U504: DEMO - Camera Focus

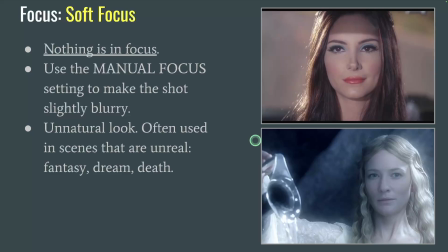It usually symbolizes like there's a fantasy, dream, someone's died, or like mentally everything's not so crisp. It's a little fuzzy, which is because it's like an unknown situation. So when you see a soft focus, you can usually assume it's some kind of fantasy dream or death sequence happening.
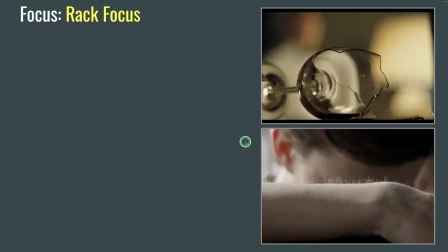The next one is going to be our first transition into taking video, and that is called the rack focus.
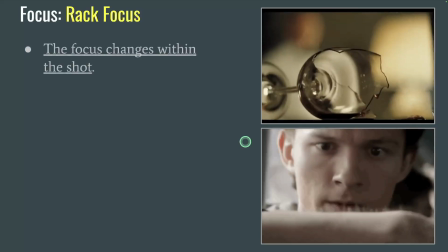And as you can tell from the examples, it's when the focus changes during the shot.
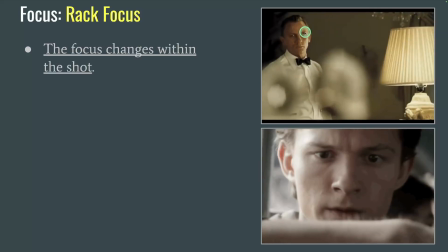So you can see here we have, it starts focused on James Bond and then it racks focus forward to this glass.
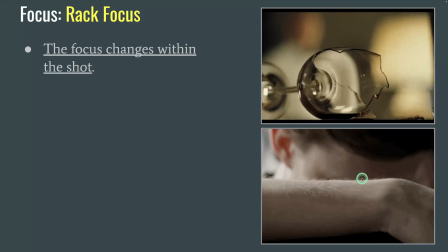Same thing over here from Avengers Infinity War.
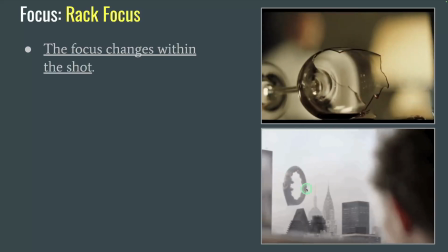We start focus on the arm, switch it to Peter, and then the focus shifts back to the ship, and each layer becomes out of focus as we shift.
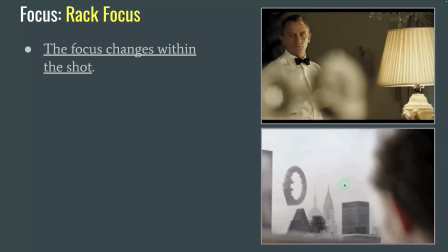See, his face is in focus and then he goes out of focus as we shift over there.
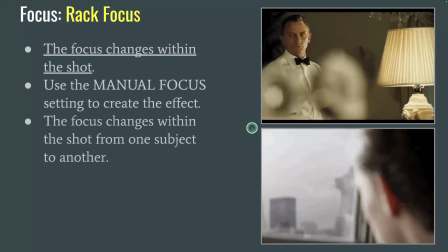Again, we're using the manual focus to create this effect. and it changes to draw our eyes from one subject to the next.
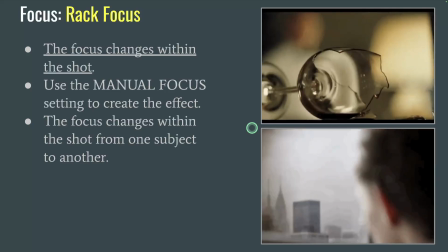Our eyes automatically look at what's in focus, so that's why our eyes go from here and I go straight to there.
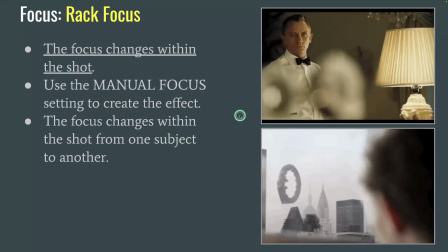It's guiding the eye towards whatever is important. I'll show you how to do this in the video mode at the end of this slideshow.
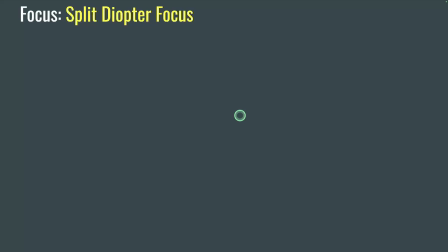Again, guiding our eyes to whatever is important in the scene. Another one the video talked about is the split diopter focus.
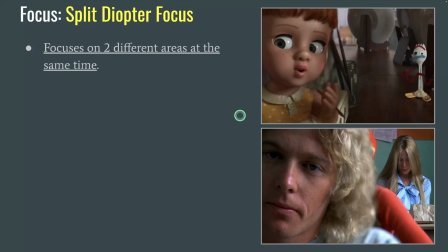This one's a little freaky, where you focus on two different things in two different layers of the scene at the same time. It's different from deep focus, where everything's in focus. This is where you have a character who's in the foreground or off somewhere else,
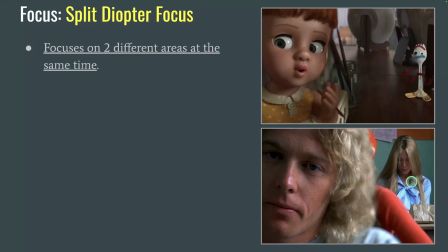like way in the background. Like this one, this guy's sitting up and close, and this girl's sitting way in the back row. It's not a deep focus because we're not seeing everything. We're just seeing people at two different layers. And this requires a special lens to do that. So we won't be practicing this one, but because we don't have the equipment for it, but it is something I want you to be aware of.
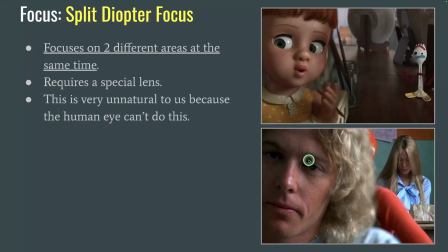Again, it's a very unnatural look because our eyes can focus on a deep focus and we can focus on a shallow focus, but our eyes can't do both at the same time. When you look at this guy, you have to focus on him and then shift your focus back to her, and your eyes kind of subtly strain to go back and forth a little bit.
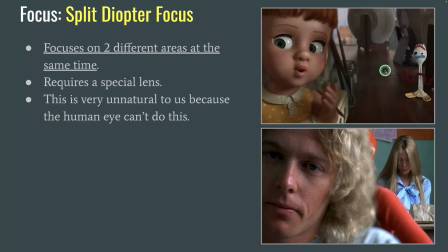It's completely unnatural. We don't like this. It makes us having to dart back and forth, and it's exhausting to our eyes. So filmmakers will often do this for stylistic purposes, but you won't see it very often because it's super unnatural and strange to what we're used to with our eyes.
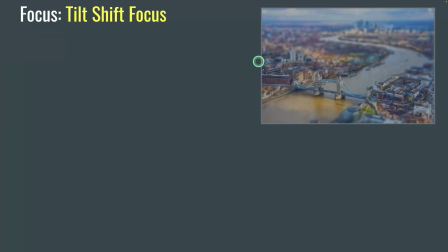The last focus it talked about in the video is a tilt shift focus. And this one's really cool.
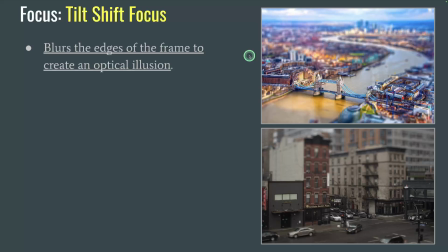This one uses, again, a special lens where it blurs the edge of the frame. It bends the light around the edge of the frame, and it blurs the edges. So the center is in focus, but the outside is blurry just by the way the lens bends the light around.
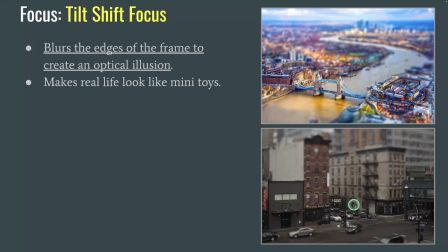And it creates this weird optical illusion where everything looks like toys. These are real life scenes. This is a real life picture of a city. Both of these are. But this optical illusion kind of makes it look like it's like a little miniature set, or it's like little Lego toys or something.
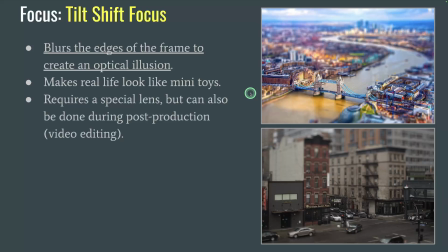That's just this fun optical illusion from this effect. Again, it requires a special lens to do, so we won't be practicing this one in class. However, it is something you can add in post-production, aka video editing. If you're doing video editing, there are some filters you can throw on it as well to create this effect.
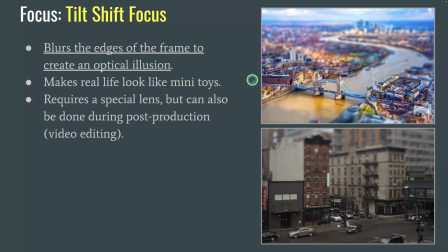However, we won't be practicing it right now, but it is a very cool one to be aware of.
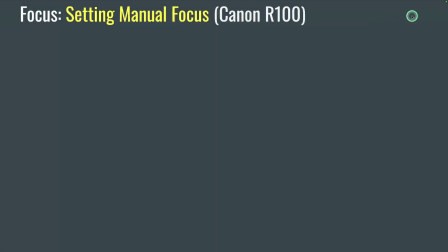All right, so the way you're going to set manual focus, and I'll show you a couple times, depending on the camera.
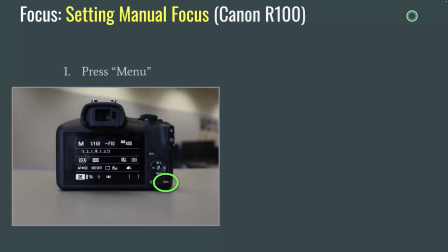This is with the R100, one of the most common ones we're using in our class. The first thing you're going to do is go to Menu, and again, you'll be using manual focus for the soft focus and the rack focus. For everything else, we stay in autofocus like we've been practicing the whole time. So to get to the manual focus, you're going to hit the menu button on the R100,
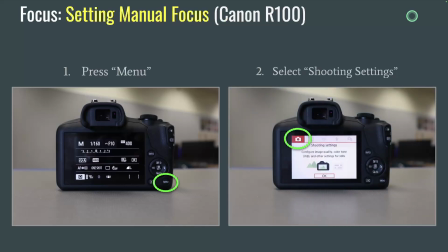then look for the shooting settings tab, which is the red camera tab.
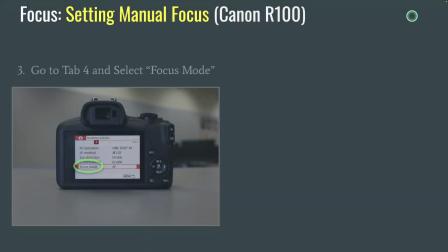Select that one, and then as you scroll through, you'll look for tab number 4.
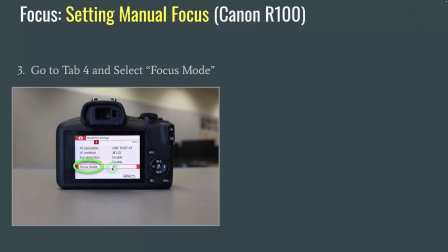So you'll see 1, 2, 3, 4, find number 4, and then scroll down to focus mode, and you'll switch it from AF to MF.
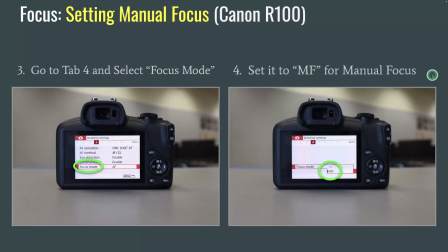So AF is autofocus, MF is manual focus. This is where you start controlling the focus.
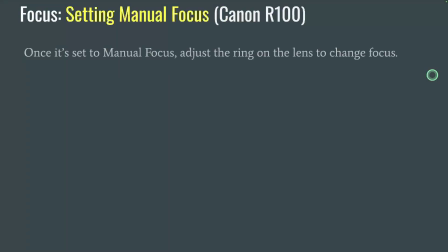And then you control it by turning the ring at the top of the camera.
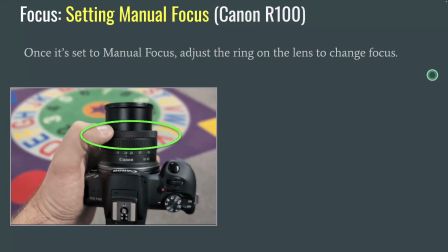You see how there's a ring right there?